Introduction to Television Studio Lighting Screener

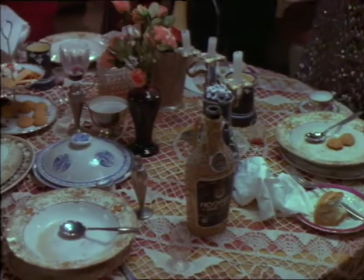0:01 Next thing, we've set the dolly up here so we can look down on the table with a 25mm and then track back and see the two-shot.
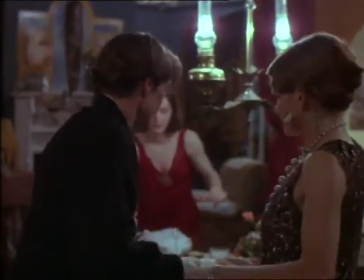0:09 The only problem is, with this gear, even though we've got the low-angle Ronford,
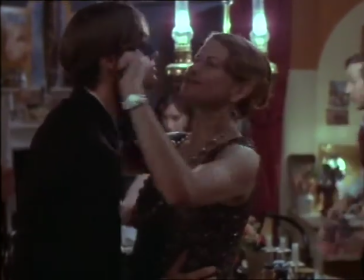0:15 is that we're starting to get just marginally high, but we're right on the edge of where we should be for the actor's eyeline.
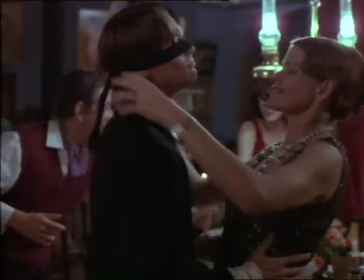0:24 We're just a little above their eyes.
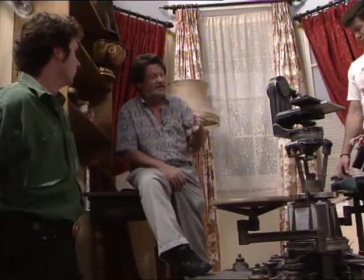0:26 These are things you've really got to think about because when you start using things like dollies and grips and all the rest of it, if you can really rationally go through where you're going and learn to start using tape measures and know that your gear will give you this will be your minimum lens height, and you go back and you really work it out before you start wasting a lot of people's time and effort because to get all this in and then find it doesn't work is a real, real waste of everyone's time and energy. Okay, you ready to go?
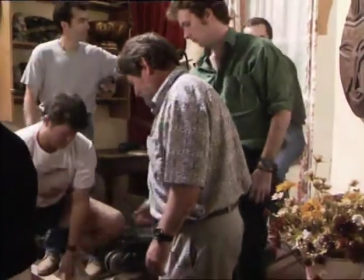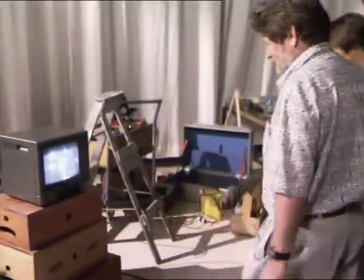1:04 The actors are brought on set to block through the action. A video split enables a group to watch the framing and see exactly what action they are to light.
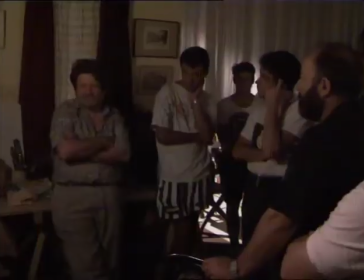1:13 With the framing set, Don then turns his attention to the practical lights. Around about here we get one floor of light off these.
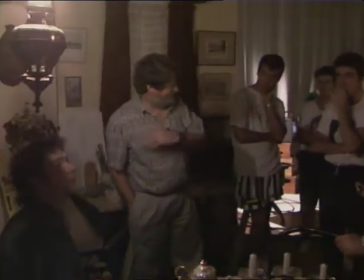1:21 The first thing we can do is play with these and take them up to about two, two,
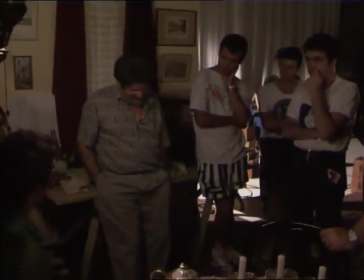1:28 um, oh, I've got to be careful, 270. 270? Yeah.
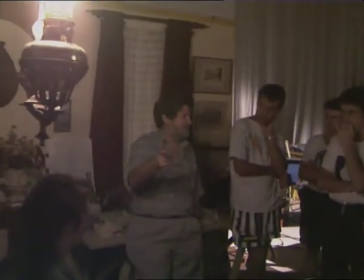1:37 Just watch what happens when you apply 270 to these.
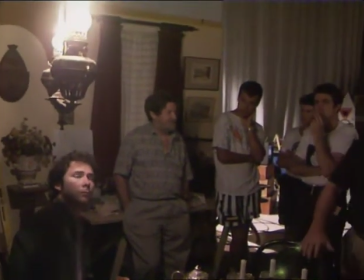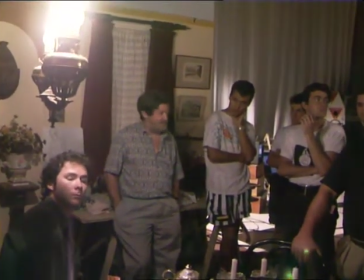1:48 260? 260. 270. Now, they run, sometimes they explode, but not very often.
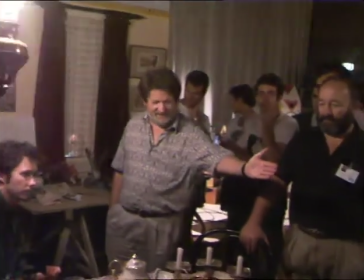1:54 And that's now got that up to about two.
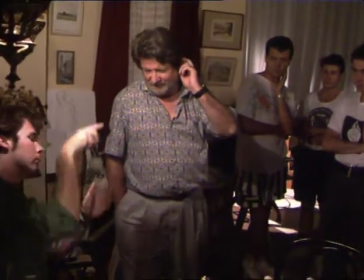2:00 That's max, by the way. Yeah. Yeah, what to there? No over here where I'm on a hand.
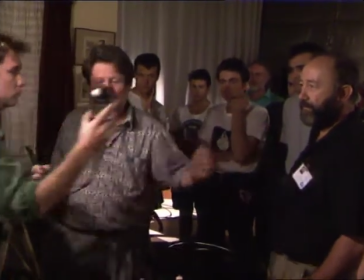2:06 That's a big difference Two what do you read back on that wall there?
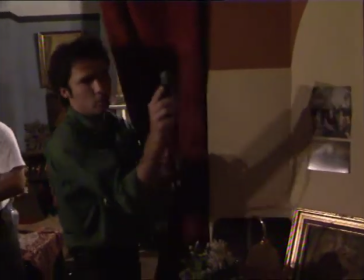2:11 It's one one we have the back of the set lit more strongly than the foreground convention says that you keep the background down a stop I think Convention's not a good thing to go by in that regard
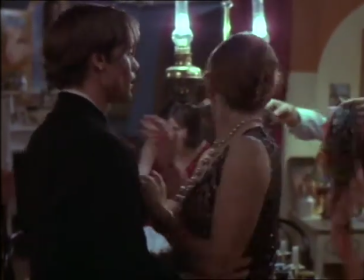2:28 In this instant, you'll find that with all that detail back there and the perspective we're getting and the way it's fallen,
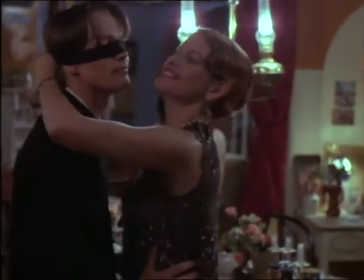2:36 it'll be rather nice to have that brighter in the background.
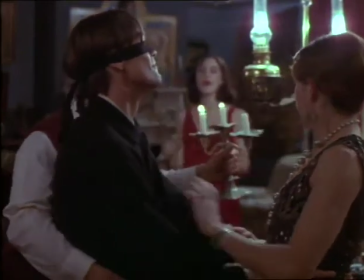2:40 And this is what I love to do with lighting, is do what we've done and bring in the practicals the way the room would roughly be.
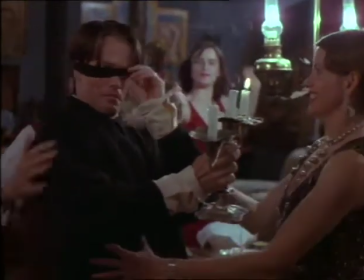2:48 And then look at it and say, now, is this working for me or is this working against me?
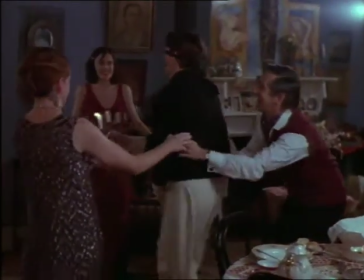2:52 And most times it works for you because it can give you the clue on how the scene should look realistically.
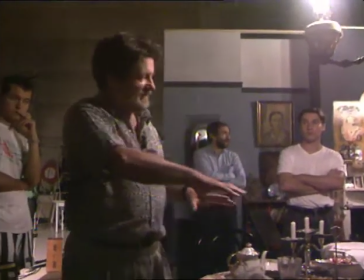3:00 It so happens that when you come over the table and come back up here, a few things happen.
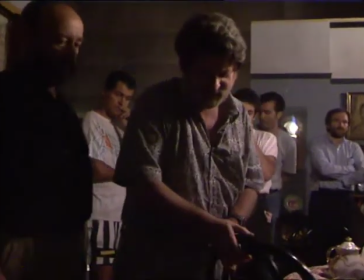3:06 You end up on this side of it. So we're immediately presented with the possibility of, on the foreground people,
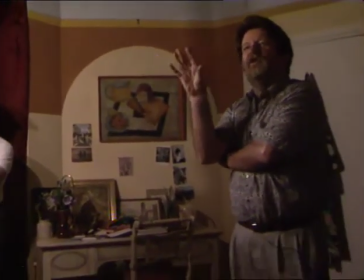3:14 of introducing a pretty strong side source here that they'll believe.
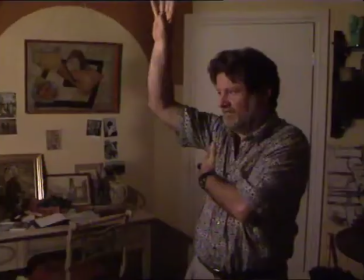3:19 You could use a small soft light, which would be out of frame here, and bring that in to key them.
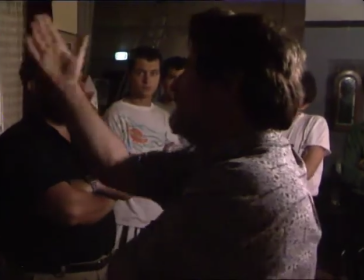3:26 The next thing is, of course, we do have to get some base fill here and we're going to have to put some rather diffuse source here.
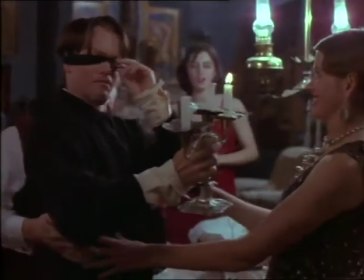3:35 They're the basic simplistic elements that I see within the scene.
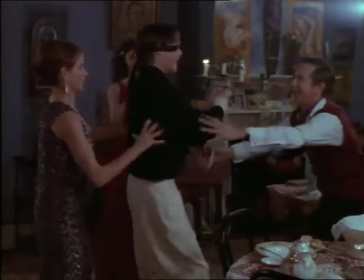3:39 Now, we've got to build up the whole ambience in this room, I'd say about a stop, but we want it to be non-source light.
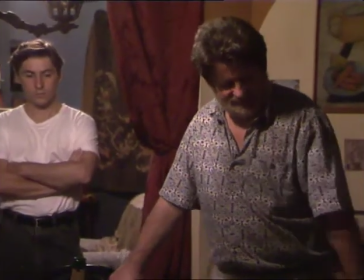3:49 So, to get this plan underway,
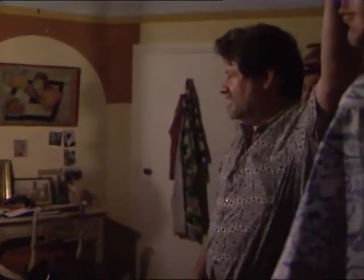3:51 way, we're going to have to produce some sort of a bounce from here to go back into that area. Probably a four by four on a C stand up there and just to keep the floor clear for the actors, bring a spot from over there onto this.
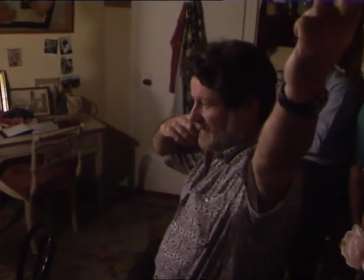4:07 All right?